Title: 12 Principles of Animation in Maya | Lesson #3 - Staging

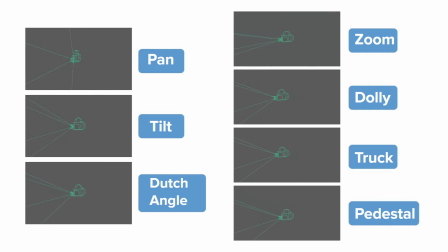[7:59]
You should also know about camera moves, what they are, and how they are different. A pan is when the camera rotates with its position locked, usually on a tripod. A tilt is the same, but up and down. A Dutch angle is rotation, but on the z-axis.
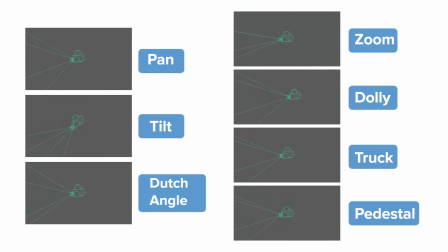[8:15]
A zoom is just moving the focal length. A dolly is moving the camera forward or backwards. A truck is moving the camera horizontally. And a pedestal is moving the camera vertically. Typically, you can get away with saying just pan when you want to rotate the camera and move when the camera moves positionally.
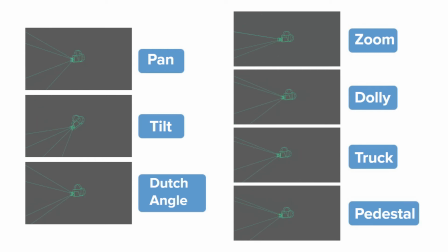[8:31]
Most people will understand what you mean. You just don't want to say pan if the camera is actually moving, or zoom if the camera is on a dolly.
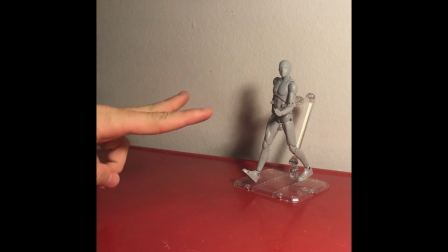[8:41]
This might sound kind of goofy, but if you're trying to communicate with other artists about a camera move you or they want to create,
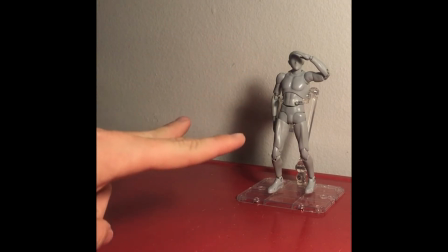[8:47]
you can put your hand in this gesture and aim it like the camera viewing angle.
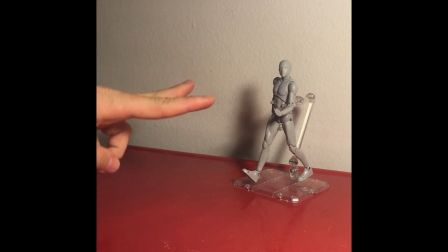[8:52]
It's surprisingly effective, especially if someone forgets camera terminology like pan or dolly or zoom.
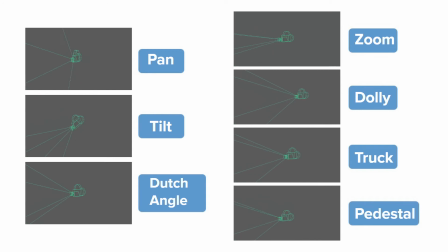[8:58]
Now let's open Lesson 3's Maya file and fix 5 examples of poor staging.
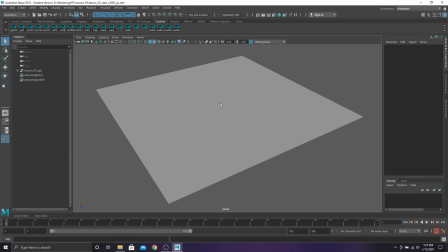[9:02]
Alright, now that you have Lesson 3's Maya file open, let's take a look and find these 5 bad cameras we gotta fix. So in the outliner, we have these 5 camera groups. They contain geo and camera.
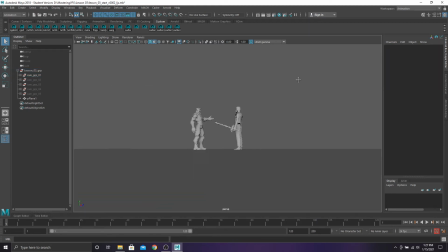[9:14]
Let's take a look at the first camera. So this shot, it looks like 2 characters are talking, and the camera is way up here.
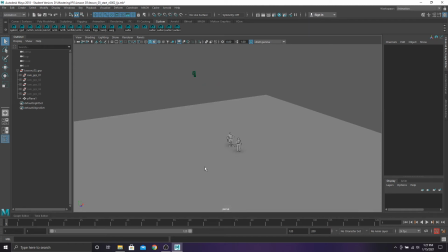[9:21]
Let's set the layout better so we can work on the camera on one side of the viewport and work in the perspective on the other side.
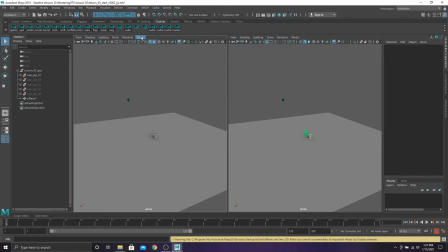[9:27]
Go to Panels, Layouts, 2 panes side by side. Let's make this one camera 1, and this one can be perspective.
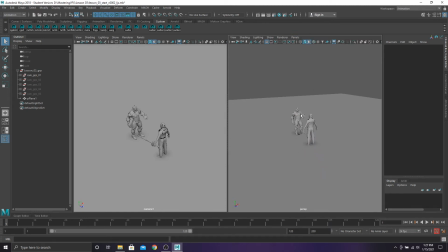[9:37]
The shader's kind of broken. You can just click on this to fix that. What I like to do with my camera is click on this box.
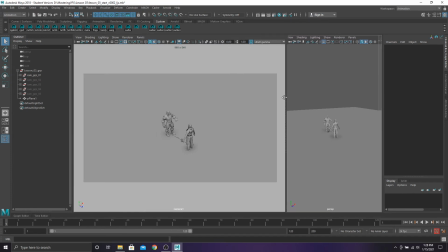[9:45]
It creates a film gate so I know what's inside of the camera view. But sometimes it gets cut off.
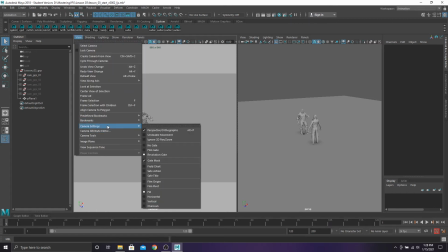[9:52]
So go to View, Camera Settings, and make it horizontal.
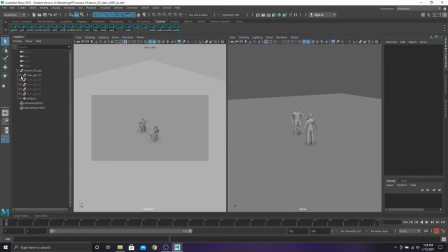[9:58]
Cool. To select cameras, you can either go in the outliner and select it, or you can click on this box here to select it. So we want to have a better idea of where this camera is in space. You can turn on its frustum. This is like its viewing angle. So click on the camera, go to your attribute editor.
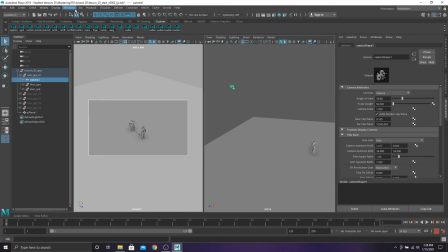[10:15]
If your attribute editor isn't on the side here, you can go to Windows, General Editors, and then Attribute Editor. Go to Frustum Display Controls and click on Display Frustum. This is really helpful for me. And then if you notice in this camera, there's like some weird artifacts on the geometry.
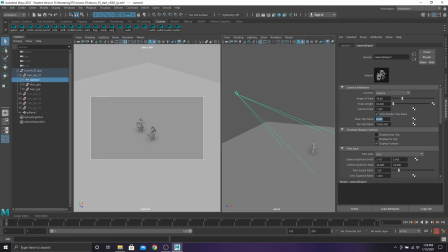[10:33]
You can fix that by making the near clipping plane to 1 and adding more zeros to the far clipping plane.
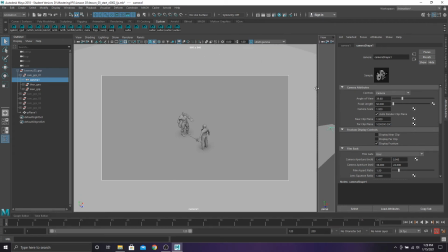[10:39]
Now the characters are a little bit more smooth. We can maybe even make that more, 2.
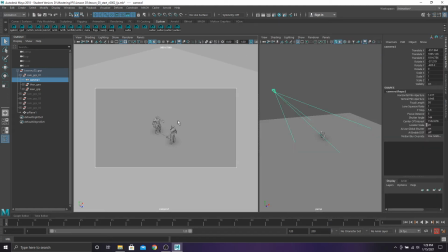[10:47]
Okay. You can move cameras around just like you would a viewport by moving it like this. And if you want to undo the camera move you just did, you have to click on your keyboard and hit the brackets, left bracket to undo and right bracket to redo.
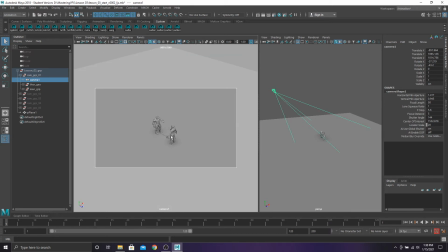[11:03]
Alright, so if this shot, the two characters are talking, this camera feels way too high to understand what they would be talking about. We want to be able to see their expressions and how they're acting, so if you were having a conversation with someone, you'd rather be looking right at them. So let's move this camera way down.
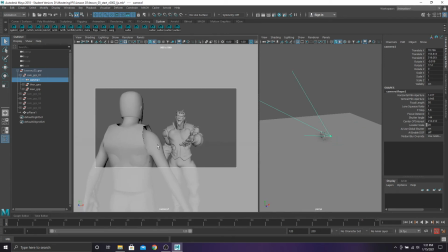And maybe it's from this perspective of the soldier. So we want to frame things kind of nicely. I like to click on these icons to make sure the important parts of the character aren't going off to the edge of the screen. I
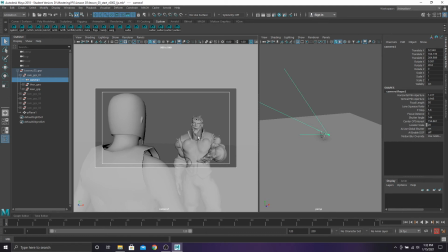[11:39]
want to make this shot a little bit more flat so we can see the character clearer while still being an over the shoulder shot. Let's change the focal length to 70 and then bring the camera back a little bit more and adjust it so they're in the frame properly.